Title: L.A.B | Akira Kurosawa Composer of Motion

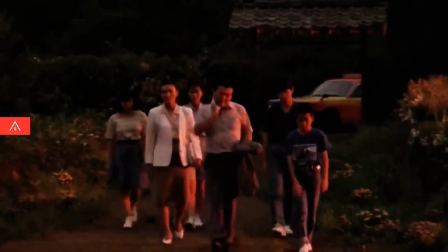So with all that, let's break down one scene and study the motion. This scene comes from Seven Samurai.
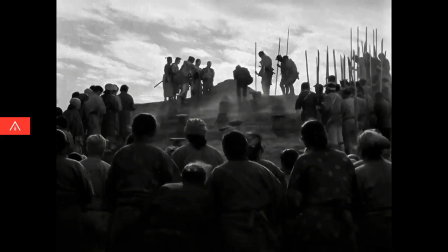I'm not gonna tell you what it's about. See how long it takes you to figure it out. Ready?
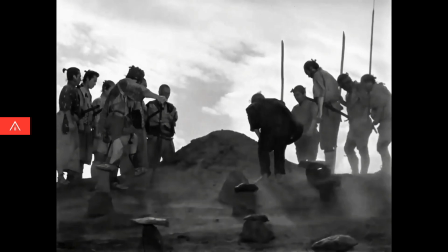The first shot shows the whole village, then just the important characters, then just the samurai. Right about here.
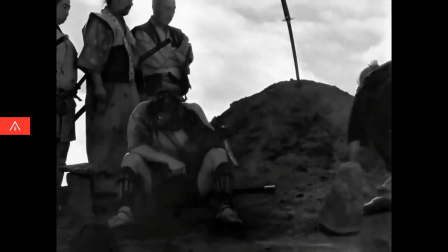Most people get what's happening. As Kikuchio sits down, his action ripples outwards to affect the whole village.
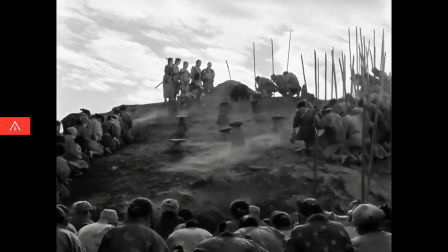Notice how much the wind adds to the scene. Even when people are still, there's that little bit of wind to spice up the frame.
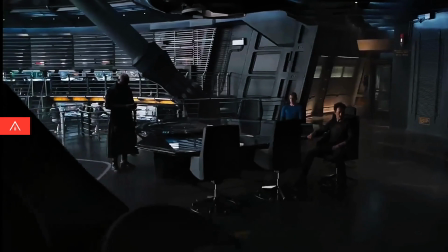So that's pretty straightforward. Now, let's jump 60 years into the future. This is the Avengers.
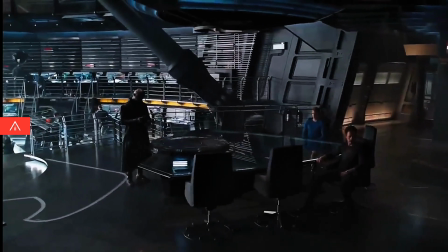Here, we start with a camera move into an establishing shot. But this time,
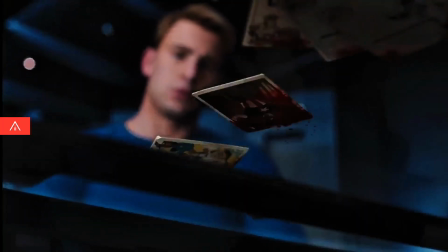we get dialogue right away. Throughout this scene, the only things that move are the camera and Nick Fury.
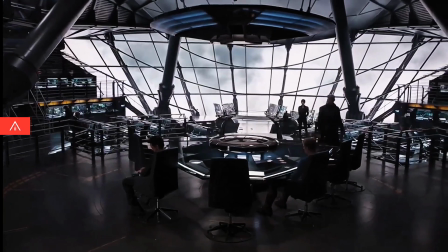Even though we have weather outside and actors in the background, none of them are used. Notice that the camera movement doesn't have a beginning or an end.
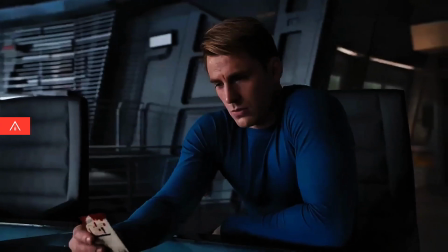And there's no variation. Each shot goes in the exact same direction.
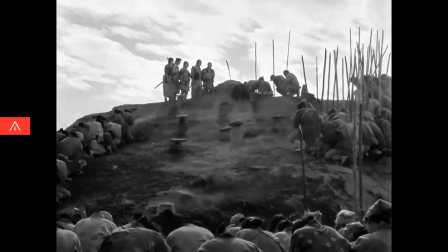But in Seven Samurai, the camera moves have a distinct beginning, middle, and end.
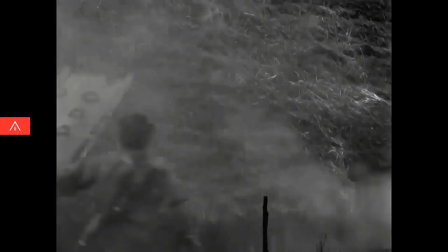And each shot changes the direction from the previous one.
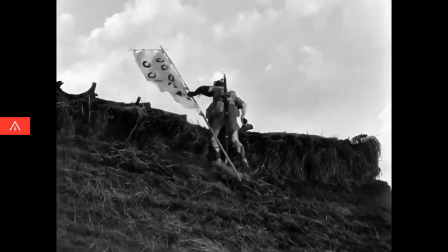As he climbs up, Kurosawa uses the movement of the flag to cut smoothly into this angle.
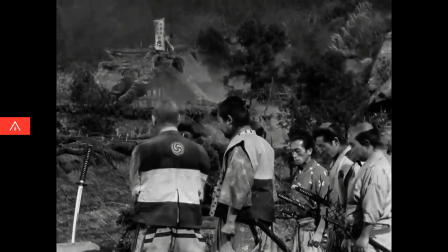All seven samurai and their banner together.
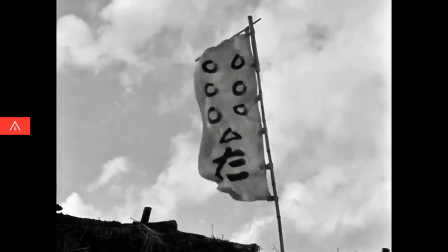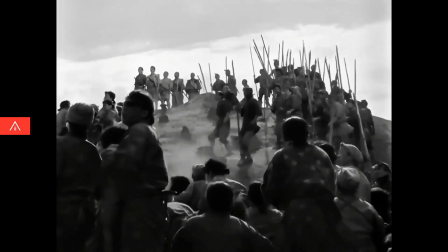The scene has every type of movement, carefully pieced together and spaced throughout. the weather,
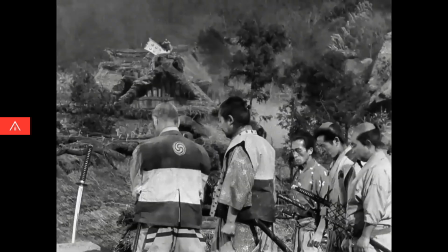the group, the individual, the camera, the cut. But this scene tells its story mostly through dialogue.
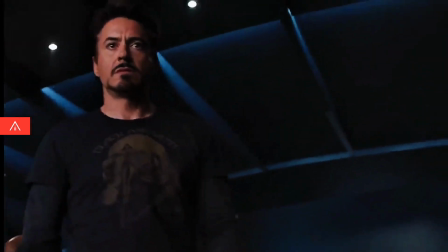Sure, the camera moves, but it's pointless movement. For all the money that was put into it, this scene feels flat.
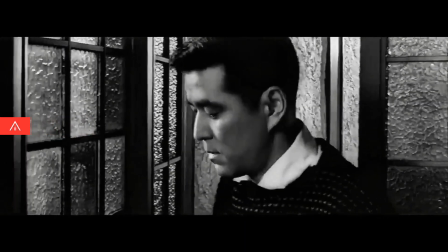But how could you improve a scene like this? Well, if you know what the scene's about, try to express it through movement.
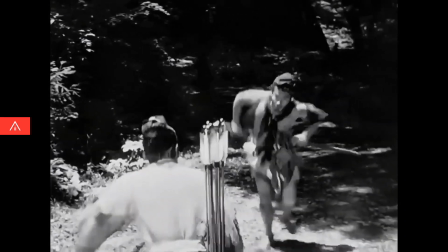Start with the character. How are they feeling? Is there any way the actor can convey that I'm moving?
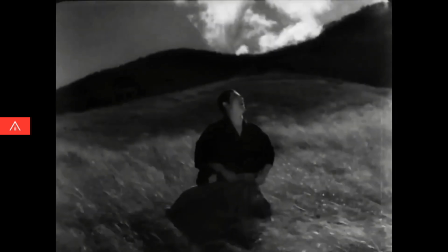Take the feeling that's inside the character and bring it out through the background. If the character is angry and menacing, you can do this.
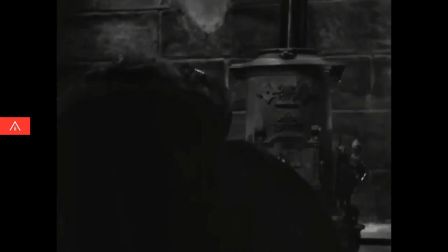Or is she simmering with resentment?
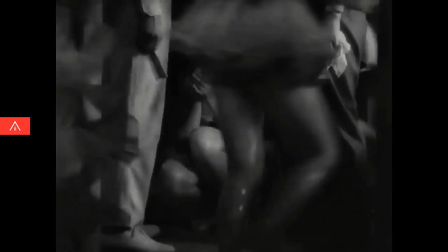Another option is to contrast one person against the group. So if somebody suffers a very public humiliation, this works.
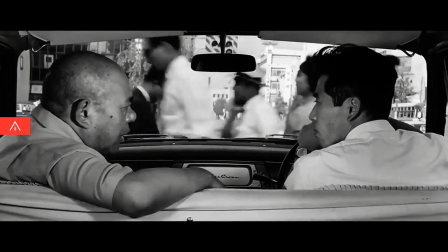Or if they're looking for a needle in a haystack? You can use camera movement to convey excitement.
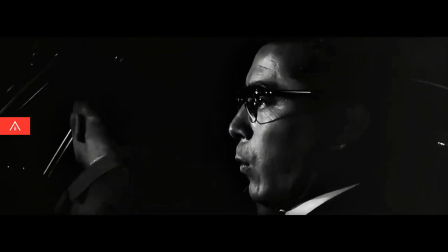You can cut on movement to show surprise.
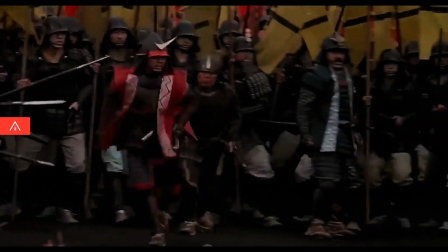And you can combine every type of motion into one amazing image.
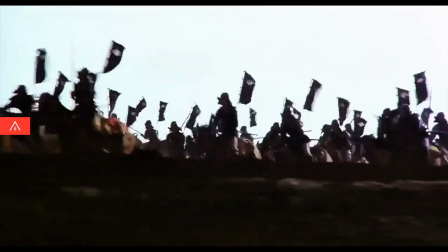By the way, you don't need to put every type of movement in every shot.
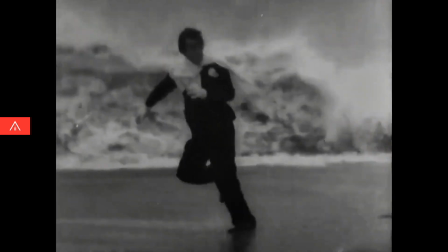But there's a nice middle ground with lots of variation and subtlety.
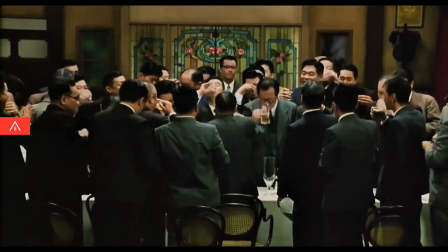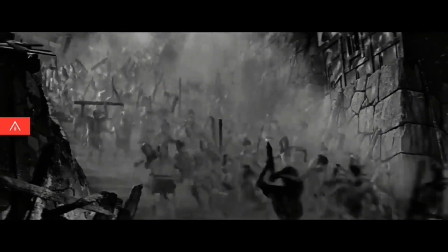If you combine the right motion and the right emotion, you get something cinematic. it.
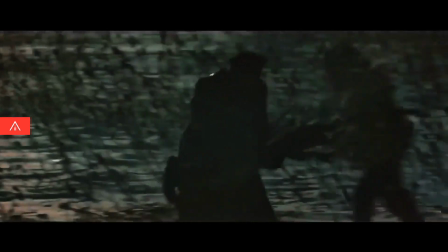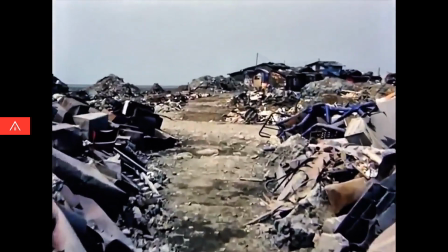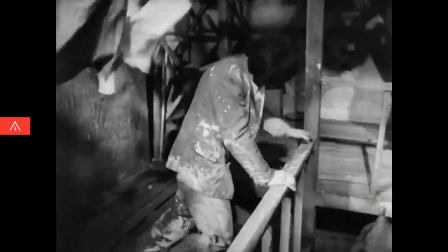Now pick any of his films, go to any scene, and watch how everything moves together.